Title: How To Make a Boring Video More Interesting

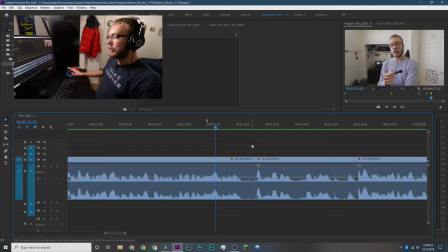4:03 I don't like to do jump cuts too much, but if it's covered by something, you can splice together sentences and the viewer technically won't be able to notice.
For example, this RX100 Mark VII.
Like, that's a bit long.
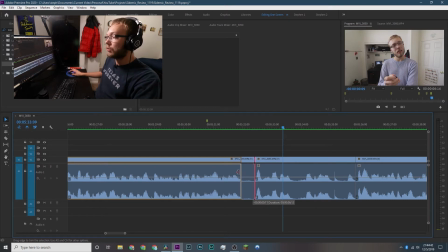4:17 That sounds natural in conversation, but in the video world, that is super long. So when there's B-roll over it, the RX100 Mark VII.
Is that what we're on now?
Oh, yeah, that kind of feels like a YouTube video, right?
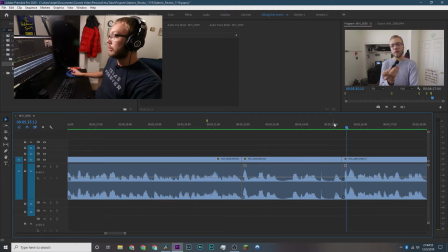4:31 That feels fast-paced enough, consistent with the rest of the video. I could punch in because this is like the end of an important sentence. Oh, and keep in mind, I'm gonna put music over all of this. So that'll help everything. That'll give the video a definitive vibe, I think.
I think it's a good backup.
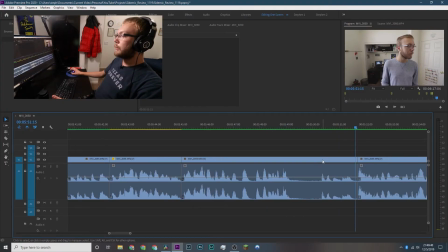4:51 I don't know.
I'm okay with that pause because it fits with the sentence. Like, if I wanted to zoom in.
Good backup.
No, we should zoom in insanely far.
I think it's a good backup. I don't know. I'll leave a link to this mic.
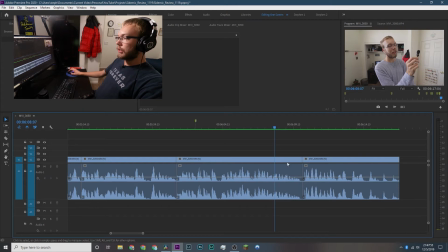5:07 Cool. I spent just a minute looking for this.
That'd be a good chance to punch in, even though the video is done. Like almost done. Keep in mind the viewer doesn't technically know that, even though they can see the red bar in YouTube. Like they want to be entertained to the very end, right? And you want that audience retention to go as far as you can. Just keep that in mind when you think you can give up when you get towards the end of your video.
You can.
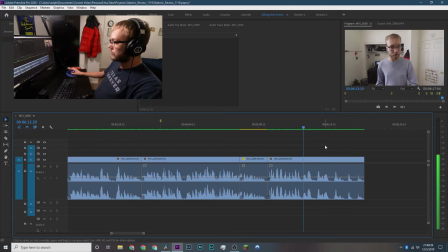5:32 Check out my podcast. New episode comes out next Tuesday. And I'll see you next week.
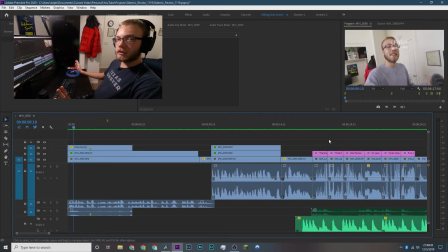5:37 Bye.
Then I'll go into my end plate, and that'll be the end of the video. I'll put music in it. You'll see. I think everyone knows music. Like that's a pretty common tip. Another thing to note, you may have noticed while I was doing this is a very rough edit of this scene. I'm gonna tighten it up, fix the gaps that were there and stuff. It didn't feel quite right, so that'll definitely get fixed before it's published. So yeah, give these a shot. In your next edit that you feel is really boring, just try doing some of the stuff. Put graphics, punch in, you know, spice it up. And as for trimming the fat, it's very hard to figure out what information is essential or not. You want to have an end product that, you know, cuts out some of the details. I did cut out a lot of stuff here about like the shock mount on the microphone and the windscreen. It's like that's good to know, but it's not as important as the main points I'm trying to hit, which are basically that this mic isn't that good, but it's better than the in-body mic on the camera. So just think, as long as your scene carries that, your main message across, you're good. You may think there's some like great information you're missing out on, if that's how you really feel, but it wasn't as important as the stuff that your video you were shooting is focused on. Like if you go on a tangent or something, great, make another video about it. I'm tired. I'm gonna edit this and then I'm gonna go to bed and schedule this upload. Not in that order, but so if you stuck around to the end of this, thanks, you're awesome. See you next week. Bye.